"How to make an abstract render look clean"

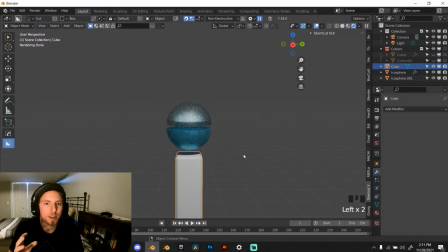842s
And let's work on making a background here that's going to be visually attractive, but not detract from our focal point. So this is going to be interesting. So we're just going to get a backdrop of a plane there.
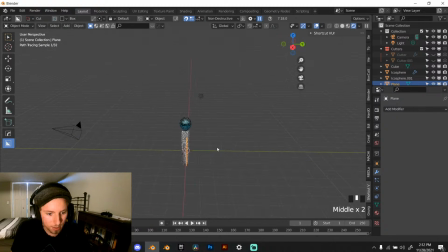861s
RX 90. And then go G, Y, and scale it up.
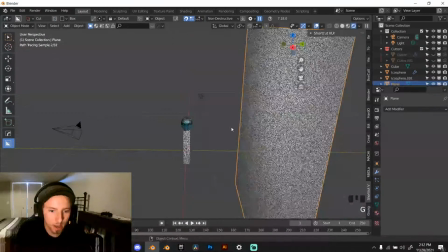871s
Don't worry about your camera placement right now. So right there.
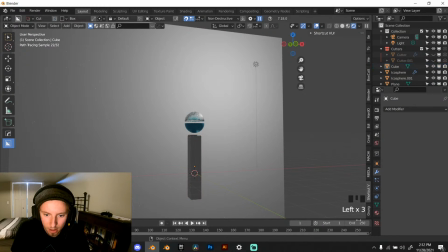881s
Let's give this a metal value here. New.
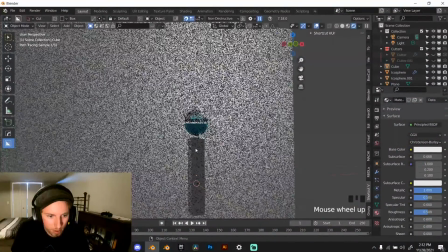888s
Make it metal.
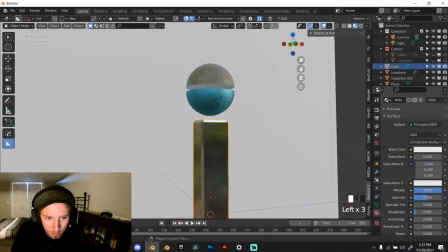894s
Bring down the roughness. Okay. And make this one metal as well.
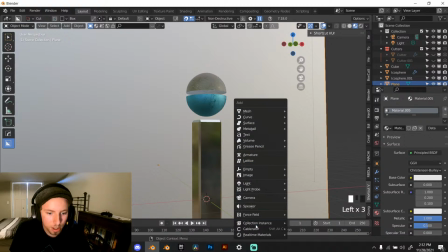905s
And I'm actually going to use the Ducky 3D
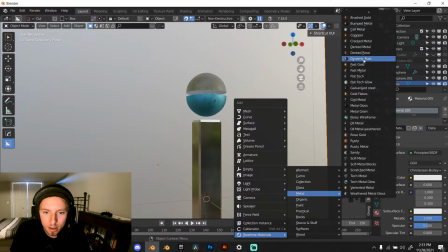912s
real-time texture pack here and just grab in some copper.
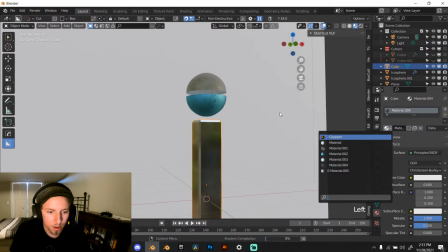919s
And copper is one of my personal favorites for making a metal that's visually attractive but not distractingly so.
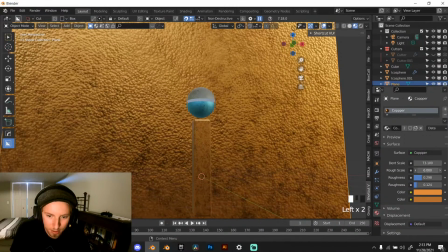929s
So bring down the dent scale, the roughness scale, and there we go.
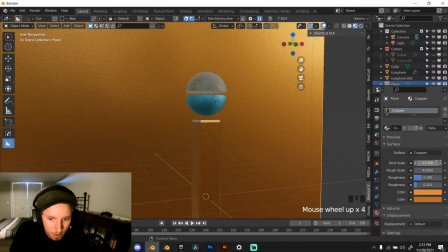938s
Let's apply scale. That was wrong move.
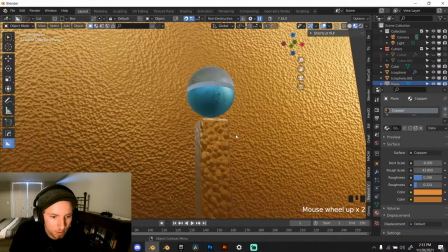945s
There we go. So now we've got that. Apply scale on this.
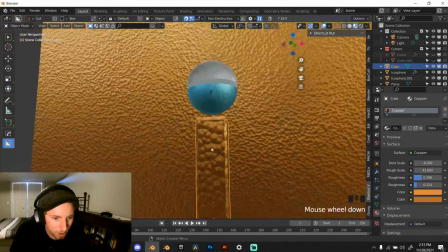952s
So now we've got this nice dented metal look that I really, really like.
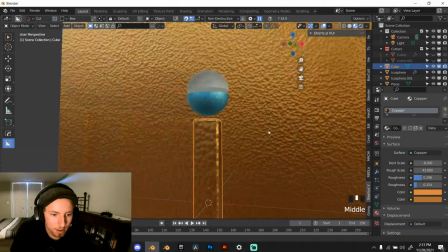959s
And as you can see,
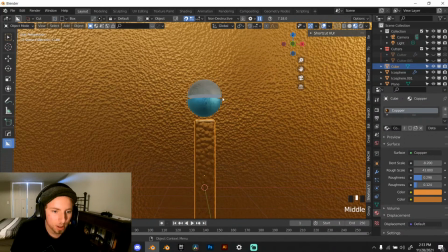961s
it's actually bringing the focal point more towards our orb here because these sort of blend in.
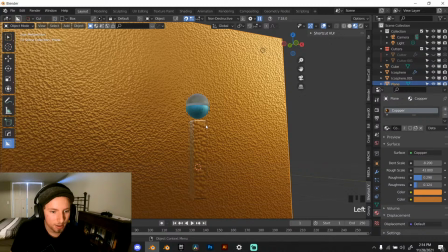969s
Not exactly. We're going to actually do this and make this slightly darker
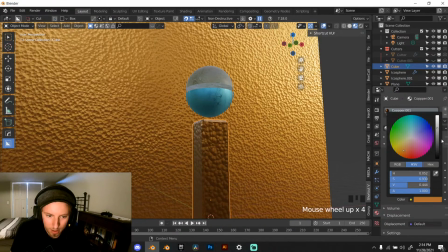981s
so that it has more of a contrast to it, like that.
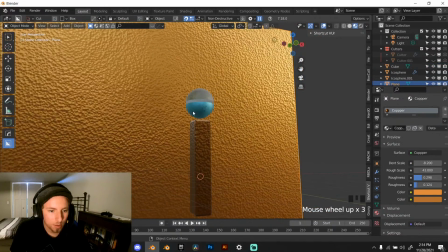987s
There we go. So now what we're going to do is we're going to take these.
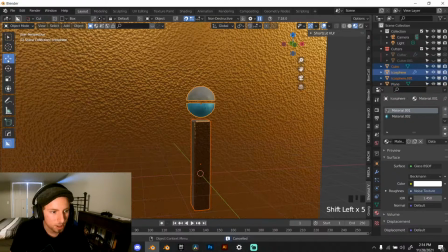995s
Nope, I'm still in box cutter. There we go.
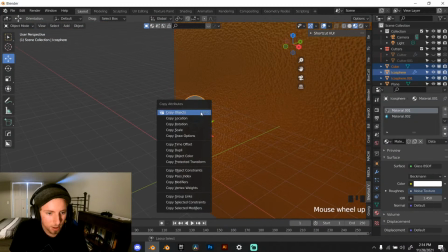999s
We're going to take these three, Control C, Control V, and we're going to move it.
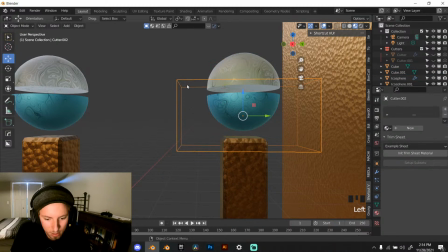1008s
And what is this? That, oh, I didn't apply the Boolean there.
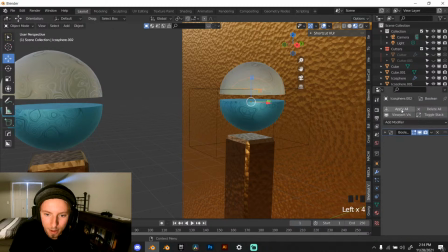1017s
My bad. Let's apply that. Now we can delete this. There we go.
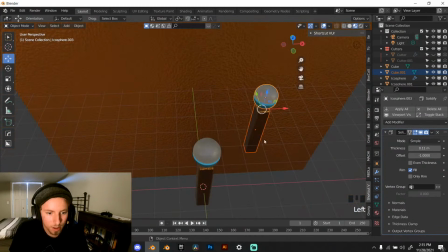1028s
So now we move that over here and scale it down.
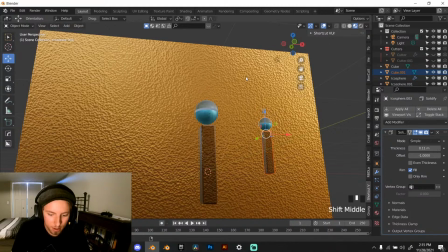1037s
So now we got to think about camera and lighting. So let's Control Alt 0 and put our camera right about there.
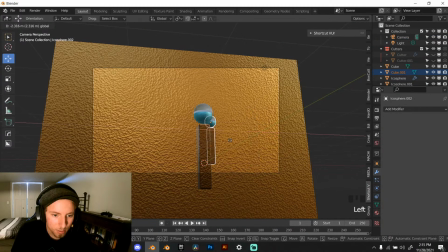1047s
And this is just a reference camera. This is not our final camera position. RZ, rotate it around, get some variance here.
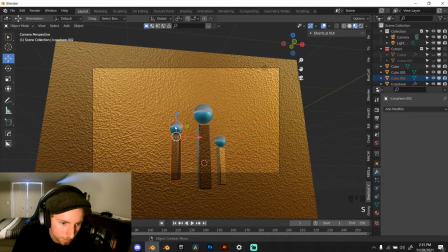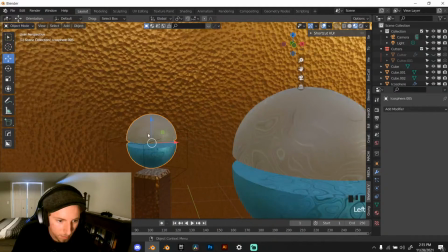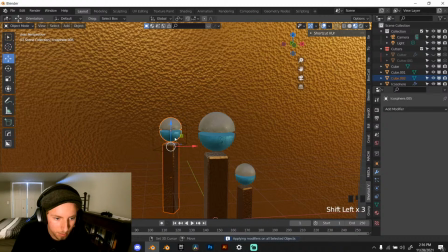1086s
Okay, there. Control C, Control V.